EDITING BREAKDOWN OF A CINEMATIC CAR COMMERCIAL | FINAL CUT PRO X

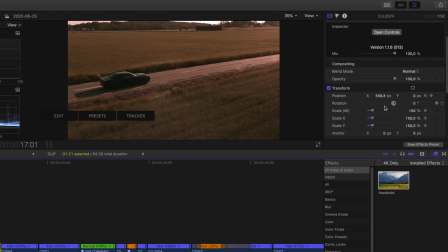Another thing that I did is that I tried to track the car using the keyframes in the clips as well.
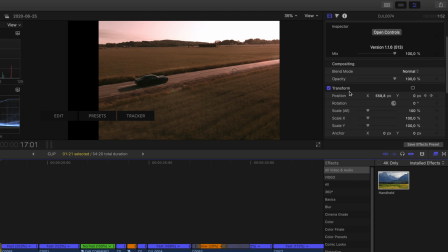I increased the scale and then adjusted the position of the clip.
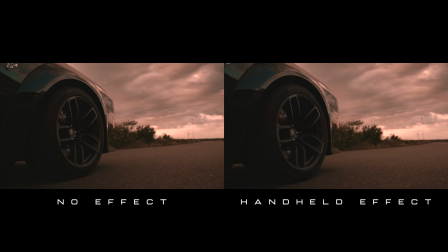So you can see right here that we have this black area, but it moves towards the left as the car is driving. But increasing the scale to 150, it's gonna look like we actually got the shot as is from the drone itself. And since we shot all of this in 4K with the Mavic Air 2,
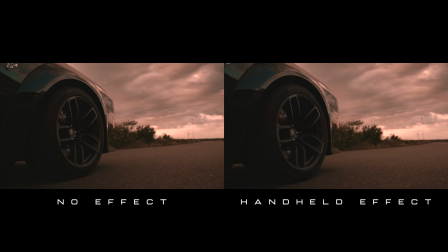we have the ability to like crop in and crop out and adjust the keyframes a little bit without losing too much resolution. This shot here of the front tire is also something that we shot using a gimbal with I'm not gonna say how it happened due to legal reasons, but we shot it and used the gimbal.
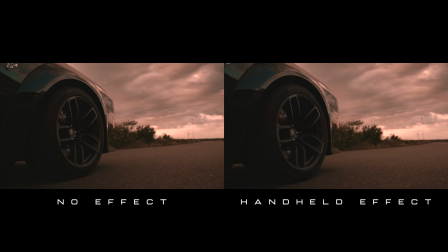It actually looked too smooth. Like, it didn't look like it was an intense feeling to the shot. And that is why I added a handheld effect to this shot as well. So having them both side by side,
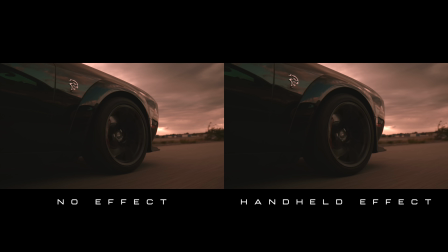you're gonna see that there's a huge difference with the like handheld effect added in to the shot than if you don't have the handheld effect. It gives you this more intense feeling to it.
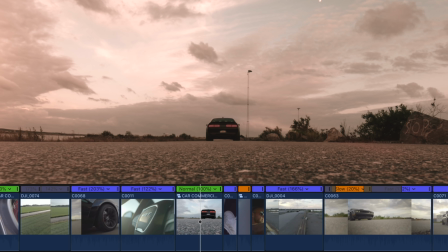And then we have this shot that we shot with the DJI Osmo Action, which is basically a hard cut just in between.
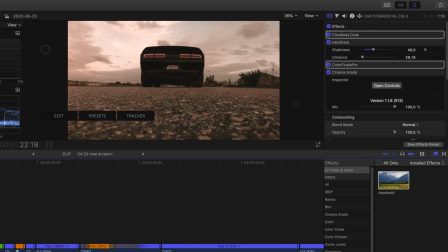We just did the same take 2 times, and then we did a hard cut in between so that it's not going to be visible when the car is moving so fast.
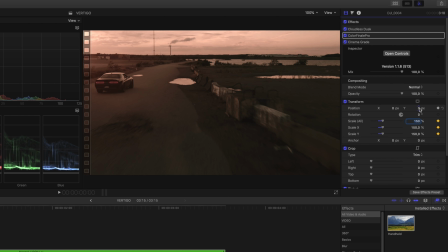But you can see right here that this is the cut. And what I did is that I also keyframed a little bit of handheld effect onto this so that it feels like it's going super fast. When it's driving over, it's giving us this like earthquake effect.
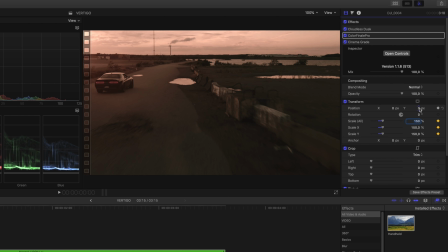And I also added in a fake sun flare on the left, as you can see right here, which brightened up the entire shot and make it look a little bit more like it's shot in golden hour than it was before.
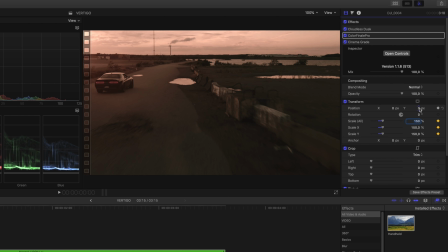And as for this drone shot, we did a vertigo effect so that it feels like the car is driving super fast. And looking at it, you can also see that we added a sun flare up on the left, which is again M Flare 2 that I used for this.
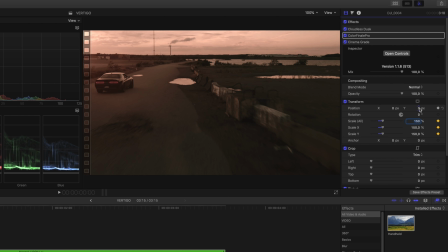And the simplest way to do a vertigo shot is to basically keyframe both the scale and the position of the clip. So I started out at having the clip at 150%, and then during the entire length of the clip, I moved it back to
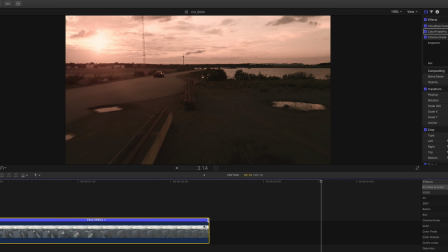118% and then adjusted the position of the clip accordingly so that it would feel like the car was going super fast, and that gave us this like vertigo feel into it. So, which is pretty cool. And jumping on to the next clip, it's really important that you have like the direction of the car going the same way as the previous clip before, because otherwise it's going to be really hard and jarring to watch, because you're not going to be able to have that kind of flow that you want to have. And as for this clip, I want to have a little bit of that like Peter B-roll sequence added into the whole sequence, and I think that this turned out really good. I wasn't actually expecting it to look this good when I shot it, and to be able to get the effect like when he's driving away right here, I also added in the handheld effect so that it feels like the camera is shaking when he's like accelerating away.
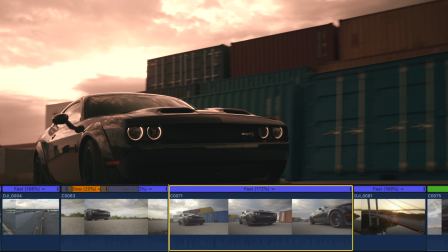And this shot is probably the one that I'm most proud of because it looks so professional. It could be like straight out of a Hollywood movie. And it's also shot with the gimbal, and we also keyframed this a whole lot.
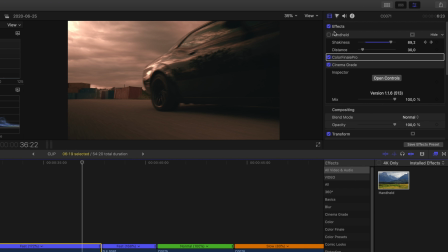And the reason that I wanted to keyframe the scale of this clip was because I wanted to have the feeling that the car was driving back and forth like this towards us and then back again, and then all of a sudden like whoa, going away. So what I did was that I basically played around with the scale of the clip, moving it back and forth,
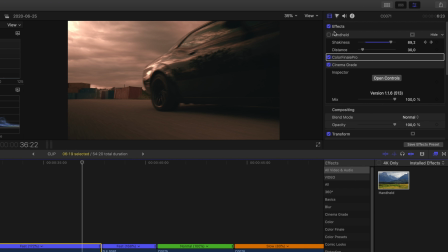trying to see what fit and, you know, what would fit with the music, with the sounds, and how it would feel for the entire sequence.
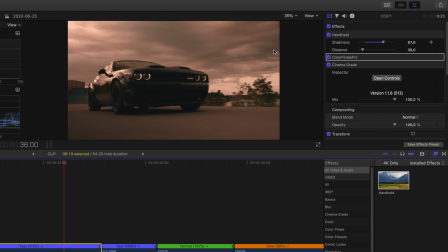And as he's driving away here at the end, I also decided to like zoom everything out so that it feels like he's going super fast.
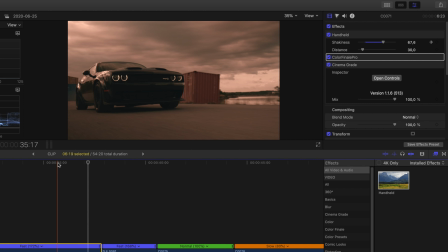And that is also where I increased the handheld effect with keyframes to make
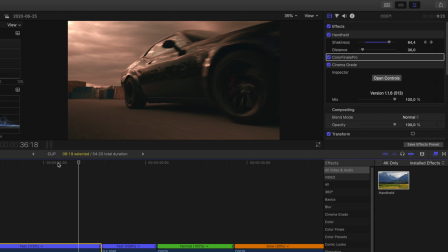sure that it like feels like it's shaking when he's pressing the throttle. But I also wanted to keep the handheld effect during the entirety of the shot to make it feel a little bit more intense as well.
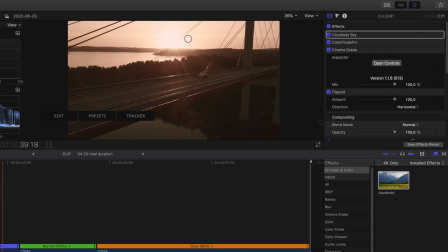And this shot on the bridge, what we did here is that we wanted to have the same direction of the car. So instead of like making it look like he's driving the opposite way around, which is the original shot, we just used the effect that is called flipped in Final Cut Pro.
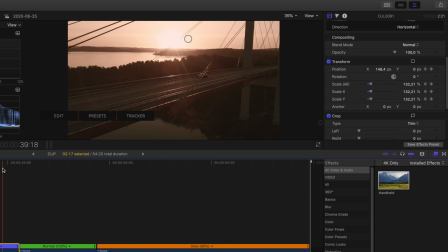And then we keyframed the position of the clip so that we are tracking him in real time, and it feels like the camera is going a little bit with the car. Gives us this feeling that he's going really fast, but it's also like a chopper more than a drone.
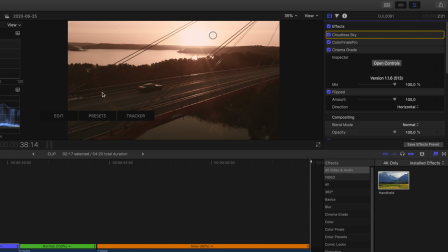And even though we had like a really good sun flare on this shot, I decided to add in another sun flare to make it look even better for the final edits. And as you can see right here, there's this like aberration coming from the sun that looked really good during the entire shot.
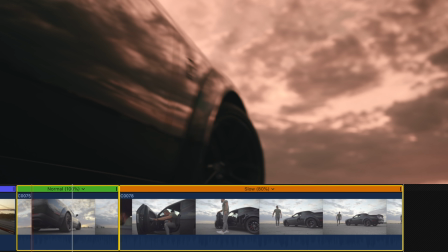Feels so much more alive when you have that. As for the last two clips, it's basically just shot in 4K.
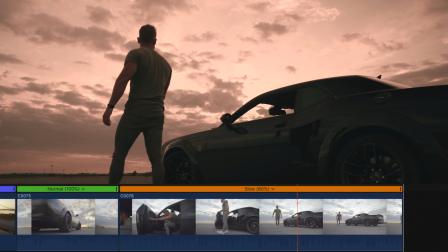This is like normal speed, and then this shot just slowed down, shot in 4K 30, Oscar exiting the car, and that is it. And when it comes to the sound design of this video, it is one painstaking process because there's a lot of things that is going on with the sound. But one of the most important things with the sound was that we were going to use the original sound from the actual Challenger. So what I did to pick that sound up was that I had the microphone, the Rode VideoMic Pro Plus,
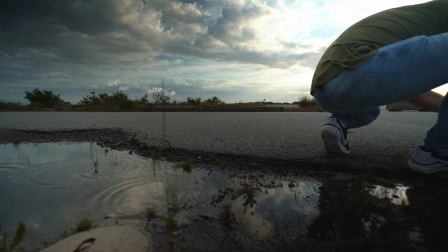attached to my behind the scenes camera almost all the time when we were shooting the entire sequence. So then I could just like go in and pick up the different sounds that the camera did record during the shooting process, because we did like a bunch of takes on everything, you know, when we're driving back and forth, the pass-bys and all that.
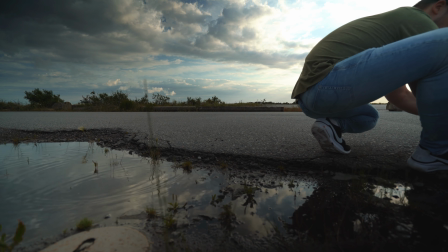And that is something that I could pick up from the microphone when I was jumping into the editing process.
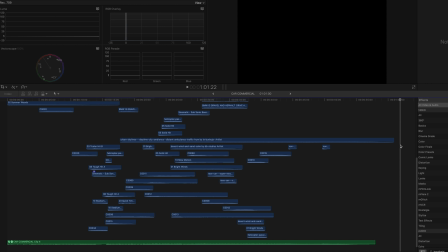But we also had to add in a bunch of different sound effects as well, such as the ambient sounds, the wind whooshes when the drone is flying, and the chopper noise that we found on artlist.io. And usually what I do when I start the sound designing process of something like this is that I start with the ambient sound, and then I work my way up from that, like into the smallest details to finalize the entire process. And for example, in the slow-mo shot when the car is passing by, what we added was like a super like subtle sound of metal expanding when the car is passing by. So if you only look at the shot with that sound added, it's gonna look like this, which is pretty cool. So like, I'm trying to layer the sounds and make it match with the music and with the
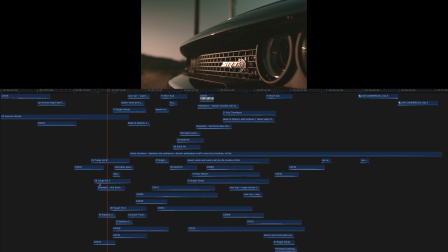sequence that I've edited together to make it a like unit instead of trying to just add the sounds just because I want to add the sounds. And even though I would love to take you through the entire process of doing the sound design on this,
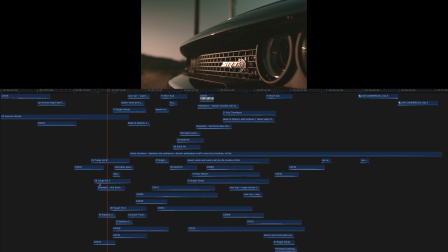that is going to be simply impossible because there's so many painstaking hours trying to like fiddle around, finding the right sounds, editing this and doing that. But I will show you the entire timeline of the sound design so that you might be getting some inspiration for your own videos that you can use.